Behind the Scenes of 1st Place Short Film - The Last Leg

Making movies in a pandemic is hard. Even though a lot of filmmakers were put out of work, I really didn't want to let the pandemic slow down my learning process as a filmmaker. So I looked at what was around me.
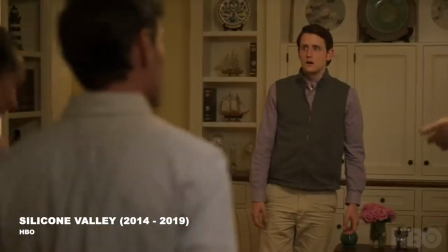[0:13]
A Viking haul set in the garage from a past short film, a beautiful and talented wife, and three beautiful cats to choose from. And the last leg was born. Now since it was only my wife and I to both act in and crew the short film, we had to get pretty creative with how to shoot it.
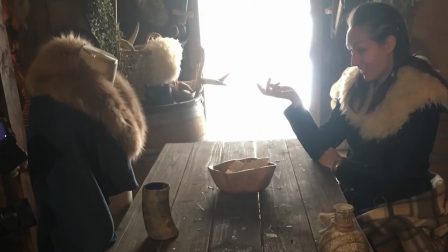[0:30]
In over-the-shoulder shots, we'd put pieces of our costumes on mannequins to simulate that person being in frame, or in the case of the first two-shot,
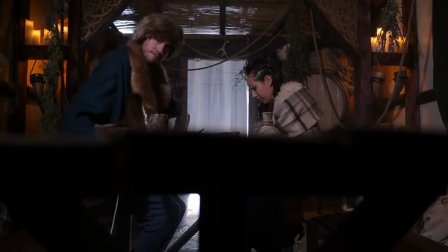[0:37]
I held a string under the table that was tied to an unbalanced jib so that loosening the string would raise the jib. Another challenge was bringing an indoor cat outdoors, then into the garage where there are a thousand new sights and smells,
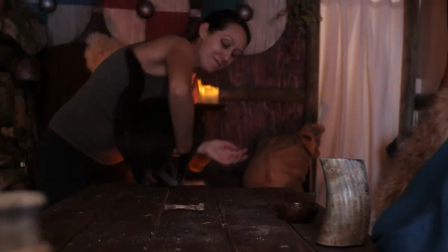[0:50]
so one of us always had to be wrangling Jack, convincing him to try and stay in place.
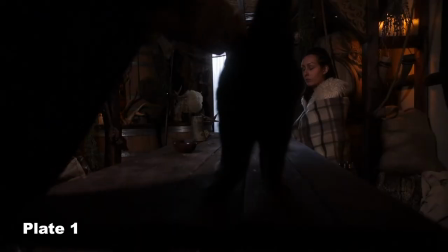[0:56]
So in the final edit when it looks like all three of us are at the table I actually wrangled Jack for Kristen's take and when we got that I
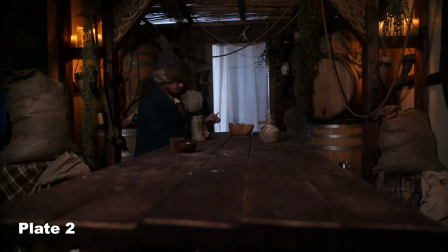[1:02]
shot a separate plate of me sitting in frame without the cat and spliced them in post to bring the three of us together. Now as it was just the two of us getting audio on set would have been an added challenge and an added role for
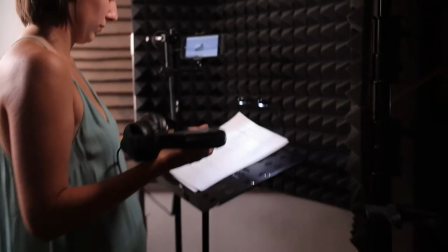[1:15]
us to take on so we opted to record everything in post-production with a Rode video mic and just sync it to the final cut.
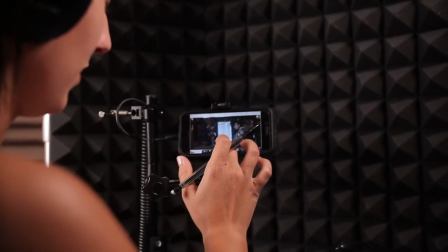[1:21]
Now this is not a perfect process.
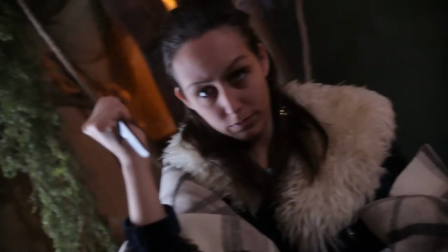[1:24]
I never feel like I get it 100%, but what it does is free us up on set to just focus on the visuals and make sure we're getting that right. Finally, I felt the Shorden needed an exterior shot to kind of establish our environment, and I couldn't quite find any stock footage that was doing it for me.
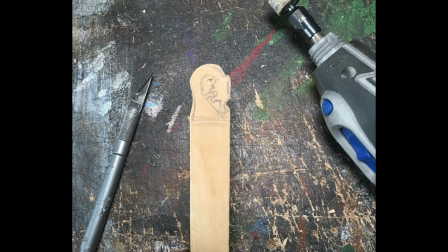[1:40]
So with some spare cardboard boxes, twigs, and popsicle sticks that I spent way too long carving, some white paint, and some powdered sugar, we had a viking cabin.
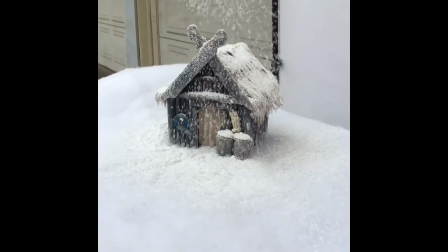[1:48]
We went outside on our overcast day and shot the cabin against a white backdrop and added some more sugar to help simulate the blizzard and we had our opening and closing shots. Hope you enjoyed this behind-the-scenes look into the last leg. Bye-bye now. Thank you.